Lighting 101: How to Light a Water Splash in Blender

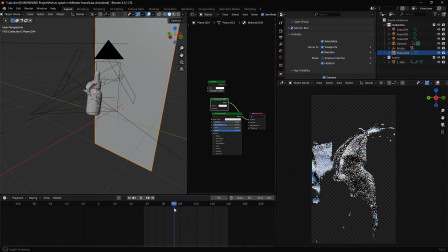0s
Hello everyone and welcome back.
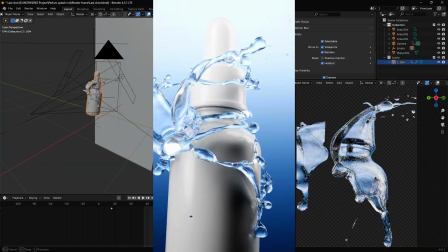1s
In today's tutorial, I want to walk you on how I work with water splashes in Blender, how I do the materials, rendering, and also the post processing.
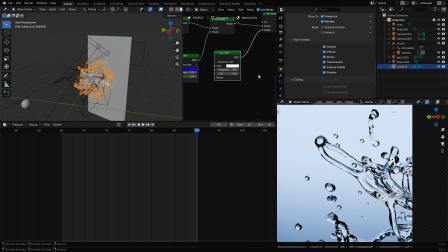10s
Along the way, I'll be sharing some interesting tips and tricks about the overall workflow.
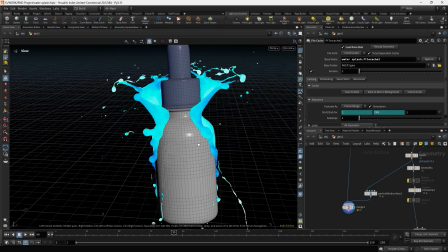15s
The simulation is done using Houdini.
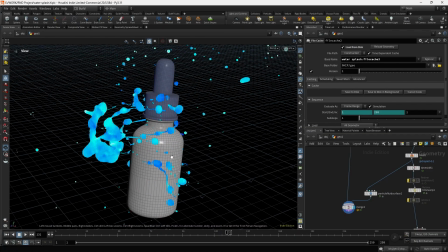19s
Like if you want to know my Houdini process, I can make a separate tutorial about that.
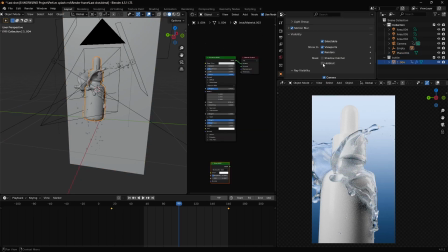24s
Just let me know in the comment.
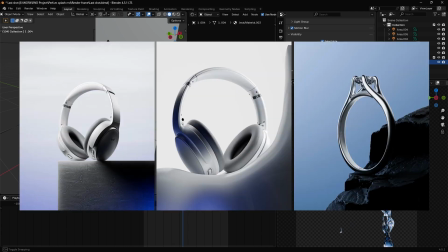26s
As always, the project file for this one is available on my Patreon, along with many exclusive tutorials, so feel free to check that out.
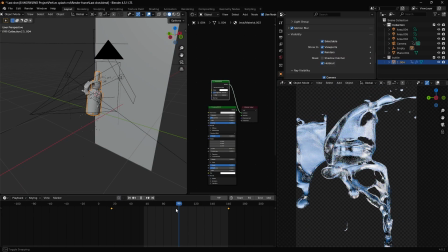34s
So without further ado, let's get into it. So first, let's take a look at the materials.
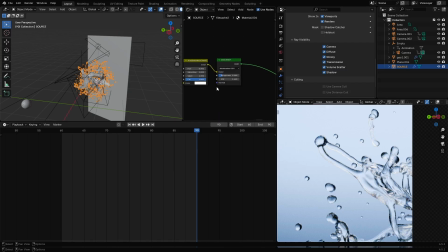41s
In here, I have a glass BSDF with the roughness at 2.2 and the IRC to 1.4. I think by default it's 1.5. And here I have a hue saturation with the value of 1.3.
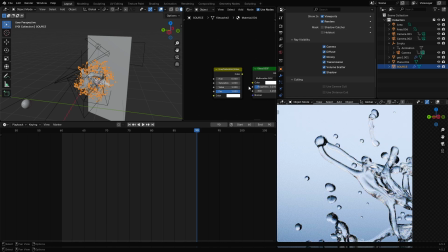60s
I just feel like it adds more exposure to the liquid. You can also do that by opening the color tab and changing the value here, but adding another node that do that makes things clear. In the bottom, I have this chromatic aberration setup.
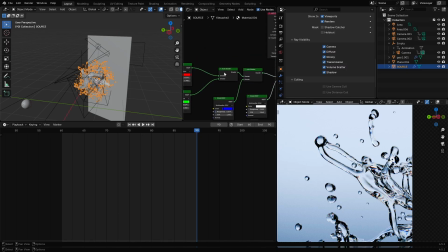80s
It's just basic. I have three glass BSDF, two white shaders, mix shader, and the light path. And in here I have another glass BSDF. The first glass BSDF is red. All these three has the same roughness, but different IUR.
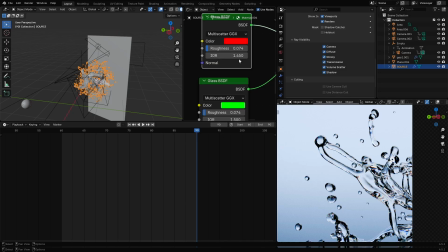100s
If you see, this one is 1.45, and this one is 1.5, and this one is 1.55. So the difference between this one is 50, and this one is also 50.
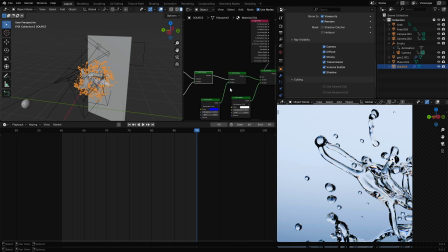117s
So plugging this and this two into the add shader, also this one to the add shader, light path to the factor, and this one to here, this one to here. And this glass BSDF controls the IUR, like if we see.
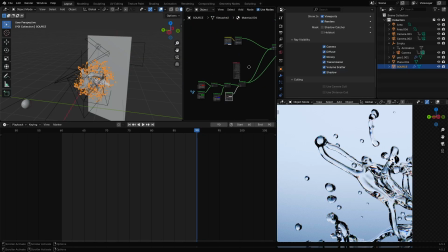136s
Yeah, like just make sure the IUR setup for this is different than this one. And the setup, I give to this 0 in the roughness. Adding another mix shader to mix these two.
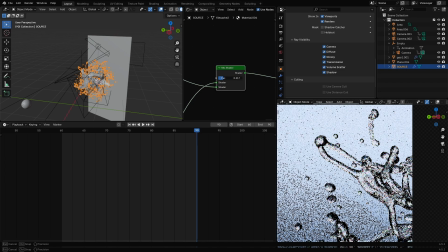152s
And trying to find a value that's work the best for you.
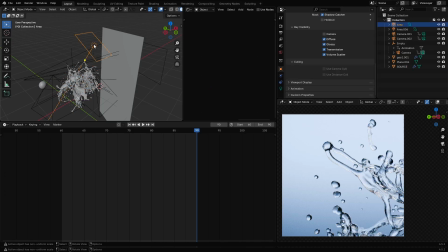160s
So if we take a look at the lighting, you have in here only one light source, and the most of the lights are coming from the background, as you see.
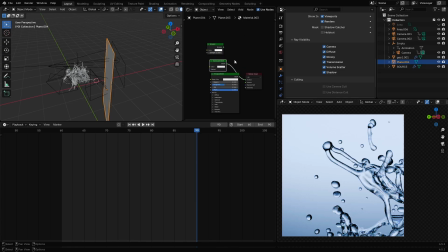171s
The background I have in here, a plane with a translucent BSDF and an area light behind it with a blue color, right, to create that gradient effect in the background.
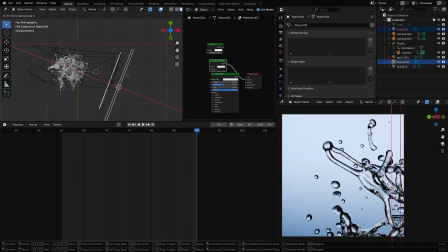186s
And also, the closer it is to the object, like if I move this one closer, you can see that
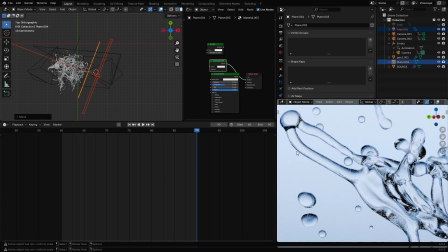196s
some dark parts are disappearing.
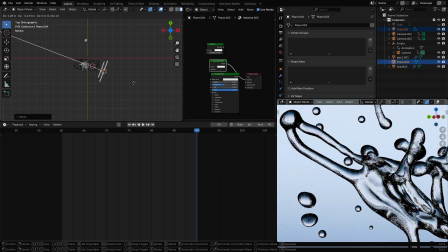198s
And if it's far behind and it's far behind, we get this dark look.
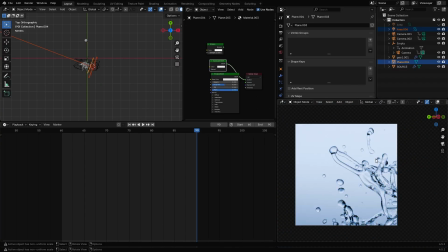206s
I try to find something that worked the best for your situation.
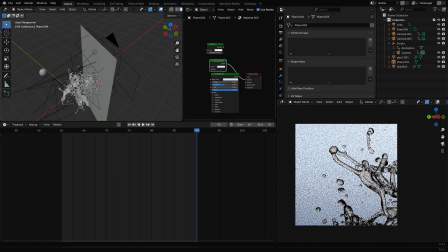212s
And adding another area lights in here to mix things.
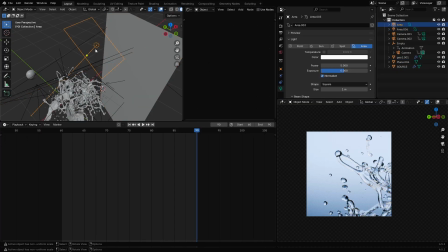219s
And adding another area light just to give some lights to the front, like nothing complicated. Most of the lights are coming from the background, you're gonna see that.
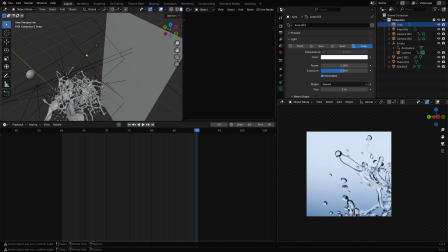232s
And that's it for the first shot. Like as I said, the process for the first shot and the second shot is the same.